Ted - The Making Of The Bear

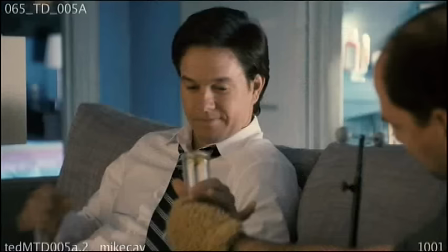[12:45]
If Ted was supposed to be sitting next to Mark in a scene, he would know exactly where to look when he's having a conversation with Ted.
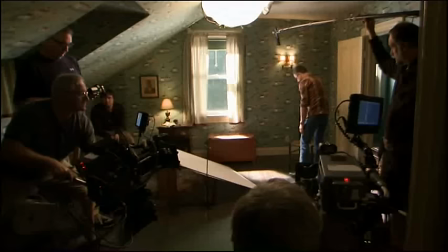[12:51] What is it?
Eyelines are something that are very difficult for us to deal with in post if they're not correct. It's interesting, because for the most part, you're working with a stand.
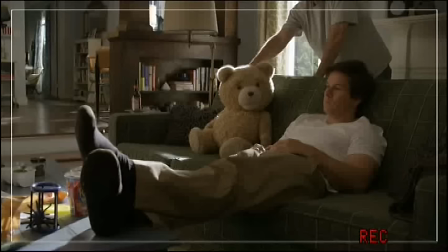[13:01]
It's different. There's definitely a challenge with that.
No, don't touch me. Sorry.
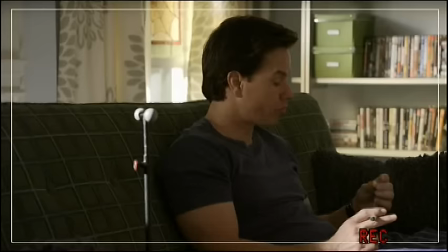[13:06]
It took a little while to get used to acting opposite whatever they had, whether they had the stuffed bear there or they had the little stick with the eyes on it.
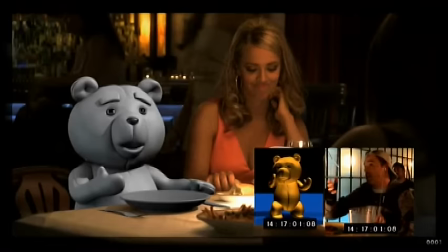[13:13]
And then, of course, having Seth, you know, somewhere in the room doing the voice was also very helpful.
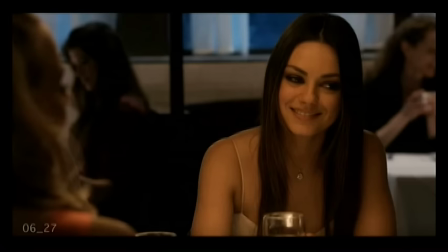[13:18] Company's turning 20, so you can bang it, but you can't get it drunk. Right? She gets it.
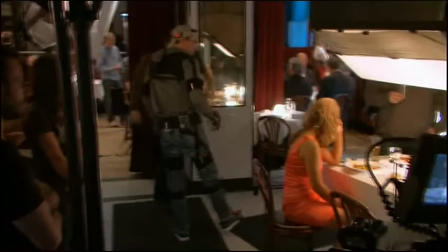[13:24] She gets it. She loves my humor. She enjoys my humor.
You know, the dinner table scene actually gave me the most angst because Howe is a guy who's never directed a movie before. He's got three actors that he has to cover, and then there's a fourth seat that's open, and that's him.
It always looks so great. I just always want to fucking brush it. You know, it's right, Johnny, I say that.
And then he's got to sit in an oversized table over to the left.
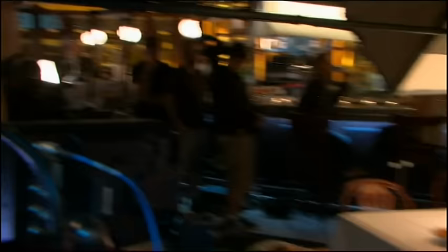[13:47] A lot of women look like unsteady horses when they wear high heels, but Laurie has sort of a regal, um, neutrality. A canter. Oh, my God, yes, you canter.
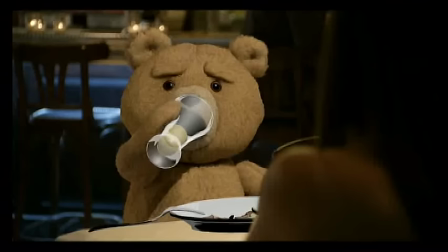[13:57]
So he's got a bigger plate and a bigger set of fork and knife and everything while he's doing all these things for basically the visual effects markers.
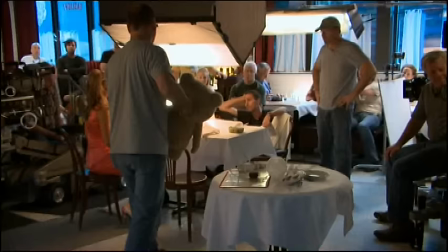[14:06]
And nothing about it threw him, and he just handled it really well. What happens is we're sitting at a table and Blair, he puts the bear in, and we get an eye level.
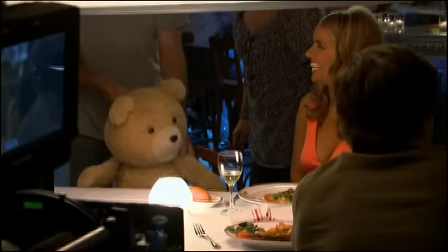[14:14]
You set the eye line.
Okay. Now, is it weird, though?
Then we rehearse, and then when we shoot the scene, they take it out, and then we just have to pretend that someone's there. It's definitely different. It's different. When they pull the bear away, I'm like, oh, here goes my boyfriend.
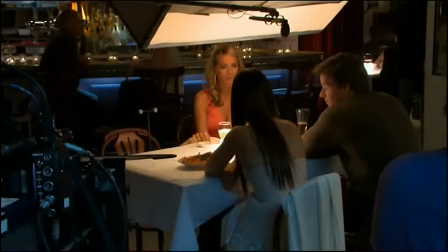[14:29]
As far as holding the hand, I took a little rod, and I would just raise it up and put it down, and she would just hold on to that.
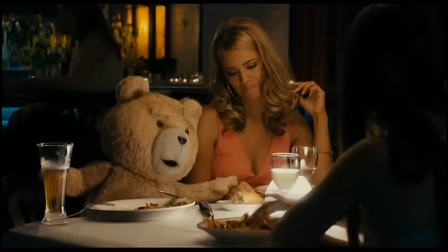[14:35]
Because you get all of the interaction and you get his fur coming from, you know, between her fingers.
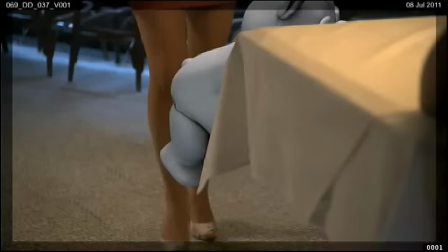[14:41]
And it's one more little trick to integrate him into the scene.
Honey, let's get out of here. We'll go back to my place for a couple of vodka and strawberry quicks.
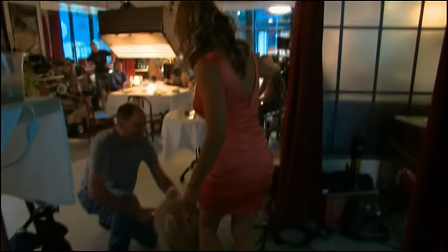[14:48] You know what? Stick your fucking asshole right up your fucking ass. How about that? Okay, it's so good to see you guys. Well, I gave birth once, I can kick your fucking ass. All right. That's a cut.
To talk to air, that was new to me. I've never talked to nothing. I mean, learning to not be distracted by hearing in your ear, but knowing that he's right over there.
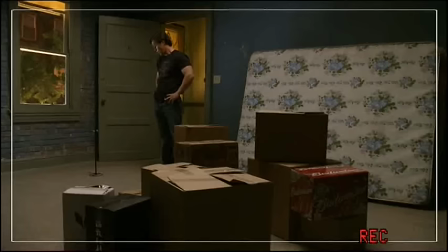[15:03]
That was the hard thing to do, was not move my head to look at Seth when he was talking. Obviously, when you're hearing a voice, you want to kind of look to the direction that the voice is coming from. But once we got into it, it was fine. But it was great because we were still kind of playing off of each other quite a bit. I was nervous about filming the sex scene with the bear.
Stick your finger in the loop of my tag!
Because the majority of the shooting of the bear is not there, so you're reacting to nothing. At one time, I said, So am I just gonna be like spread eagle on the table here with like nothing there and he's all no no on the floor
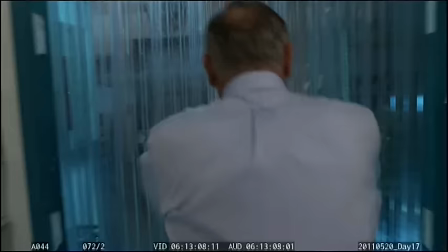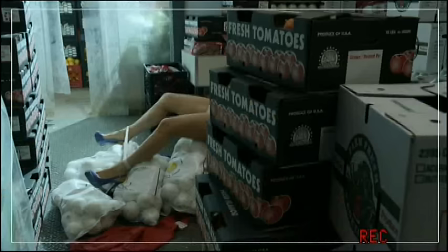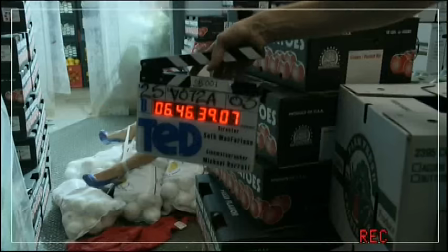[15:50]
It was painful to film it was but it was very technical Just do, like, slight writhing movements.
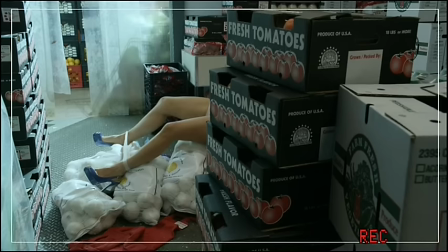[15:57]
He was, like, a little bit more rhythmic.
Rhythmic. Boom, boom. The hair faster. Yeah, like, he's gonna be pumping. All right. You'll see his tail pumping away.
I should have had a cocktail beforehand.
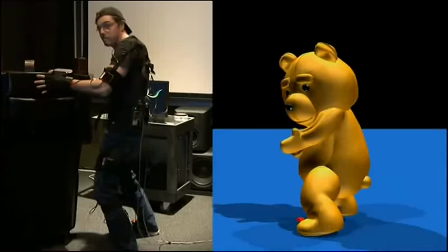[16:11] Good.
It's interesting. Parts of the movie are my movements, and then parts are not. I humped the cash register, pantomimed fellatio, and jerking off two dudes. It's kind of progressive left-wing guy I am.
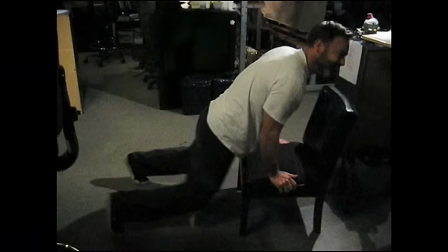[16:26] See, that's why I watch these things. That's like a cool behind-the-scenes thing that you wouldn't know.
So sometimes we'd get shots where Seth wasn't able to do mocap, and so we'd have to pantomime some things. You know, at first we're like, oh, it's easy. It's the bear's butt going up and down. And Seth was like, I don't know, that's kind of fast. It looks a little violent, a little too aggressive. And so I was like, OK, OK, dial it back. So I got a little rounder with it. We got a little more, you know, finesse, if you will. It's not enough thrusting. I want some more thrusting.